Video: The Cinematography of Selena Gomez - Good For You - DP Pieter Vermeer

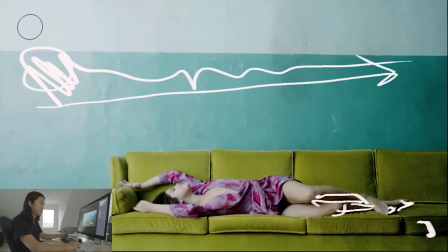This is a little bit bright. To me, it feels kind of, I guess it's cool. You're showing the gradient.
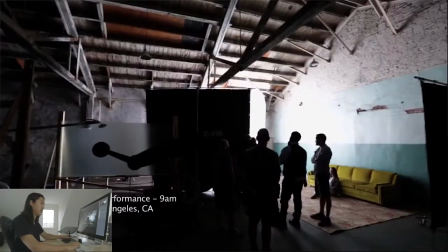It's definitely a style, an intentional style. So this lighting setup, so unfortunately when you do big book lights and big soft lights like this, is you end up boxing them in like that to stop the spill. And what that means is they take terrible set photos. You can't see what's going on. Kind of sucks. I'll draw through.
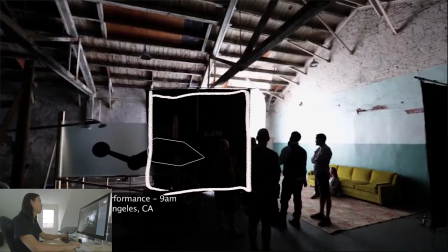We have our solid that's going to block all the spill, and this is our 12 by diffusion in the front, and we'll go to black. And then inside here, again, is like a big HMI. It might just be like an M40 or even a 1.8. Could be a 1.8.
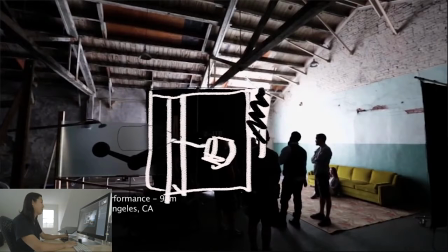I mean, they're pretty high ISO. And then there's a bounce in there. So this is bouncing off of that bounce, like that that ultra bounce we saw before. And then that's bouncing back through the diffusion. That's called the book light. We'll talk about book lights more specifically in another video or course. But just so you guys know, this is when you would use a book light. And that's what it looks like.
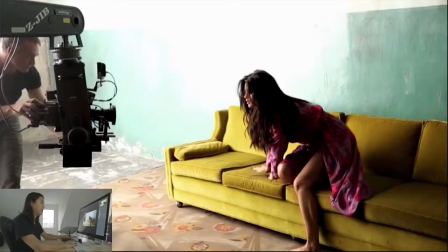It's really soft. Moving on, this is just inside of the whole scene again. Not much more to say. Kind of a cool view of the two-axis lambda. You see that Peter can basically walk with the camera and just float it around wherever he wants. Pretty dynamic and interactive way of shooting. I like doing this as well. I got to try out the Z-Jib.
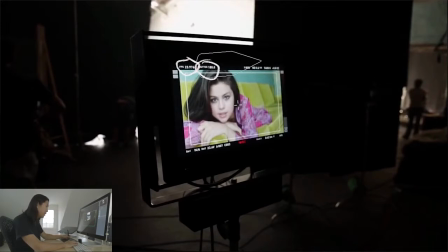Again, 24 frames per second, 180. And, you know, basically a white color balance. So white is white. And actually, looking at this monitor raw, maybe it's just her makeup and her skin tone is pretty pale in general, and this stuff is pretty saturated already.
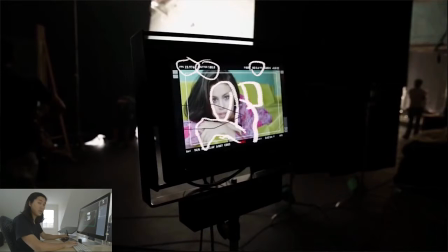So maybe in color correction they had it up, maybe it was just good art direction on camera. I would believe that from Sophie Muller for her to be that on top of the color.
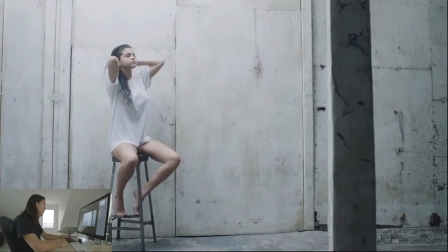So moving on to the third lighting setup, we're gonna do four, this is the third one. This is what I'm calling skylight, and the lighting is clearly coming from this direction. I'm gonna call out the shadows here, maybe in black. So there's shadow there, shadow there, shadow here, shadow under her chin, shadow there, and then this is being shadowed as well.
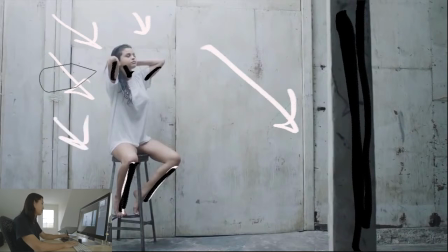And that basically means that the light's coming from this direction and pretty toppy. It's pretty cool. So overall, the way that Peter's been lighting this is he creates one big source with a direction, a strong direction depending on the shadow and the shape that they want out of the scene. And then he kind of locally comes in with a Kino Flow with some opal on it and fills in where he needs to do.
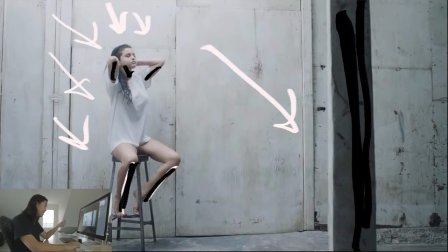That's basically how this entire music video is lit, and I like that approach. It's simple, allows you to move quickly, and it's beautiful. You don't need a ton of lights. These are like all almost two or three lighting setups, you know, meaning there's two or three lights in this lighting setup. So moving on here, here's another shot.
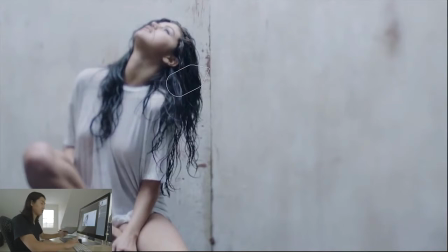And what's happening here, I'm unclear if this was post or if this is in camera. It looks like it's in camera. But you'll see that the focus is very soft here, very soft here. What's actually happening is that there's a focus plane there. So usually the focus plane, if you're looking at the camera, the focus is this way. It's along this plane.
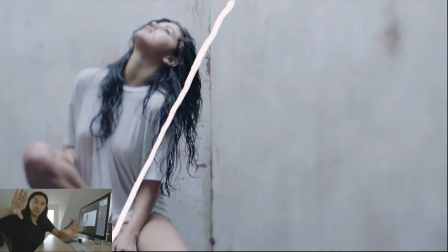But what he does is he's basically shifted it like that. This is a tilt shift lens does this. If it was in camera or it was in post, I'm not sure. But anyway, the focal plane is here so that you'll see that her chin's out of focus, that's out of focus, and then this is all out of focus, and that's all out of focus.
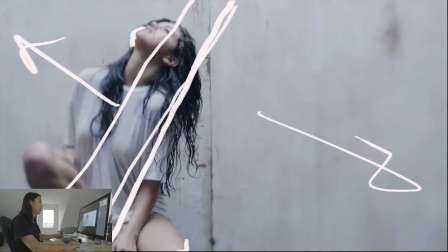So we have this line here of focus, and that's what a tilt shift lens does.
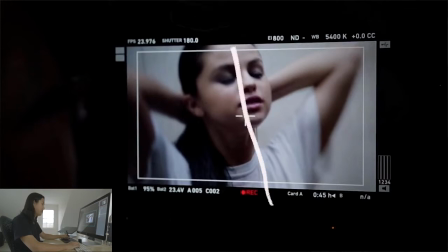Another shot of the monitor, again, the focus plane is here right now. So defocus in this direction, pretty cool. Very, supposed to be like expressionist and a little bit more painterly, so someone named Vermeer, I get. he got to go for the painterly look, same settings.
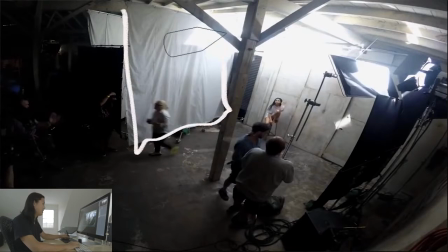And here's the actual lighting setup. So we have a book light here, 12 by diffusion, 12 by ultra bounce.
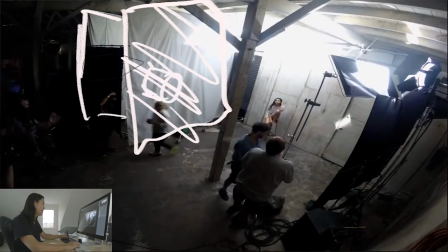Inside of this is a PAR, HMI PAR of some sort, bouncing here, bouncing out. And this setup, it looks like it's off. Not using the book light, I guess. but we have, what is happening is we've got this 1.8 or maybe 4K HMI.
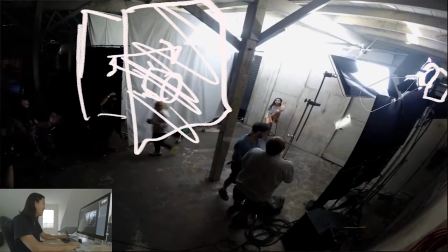It's a big HMI-ish, kind of a small HMI actually. And it's bouncing off of this ceiling here. I'll switch to black. So it's bouncing up there. And then clearly the light is coming down in this direction.
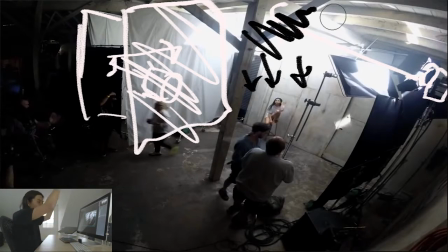So there's no direct light. It's just bounced into the ceiling above her and it comes down in this soft way and it looks like that.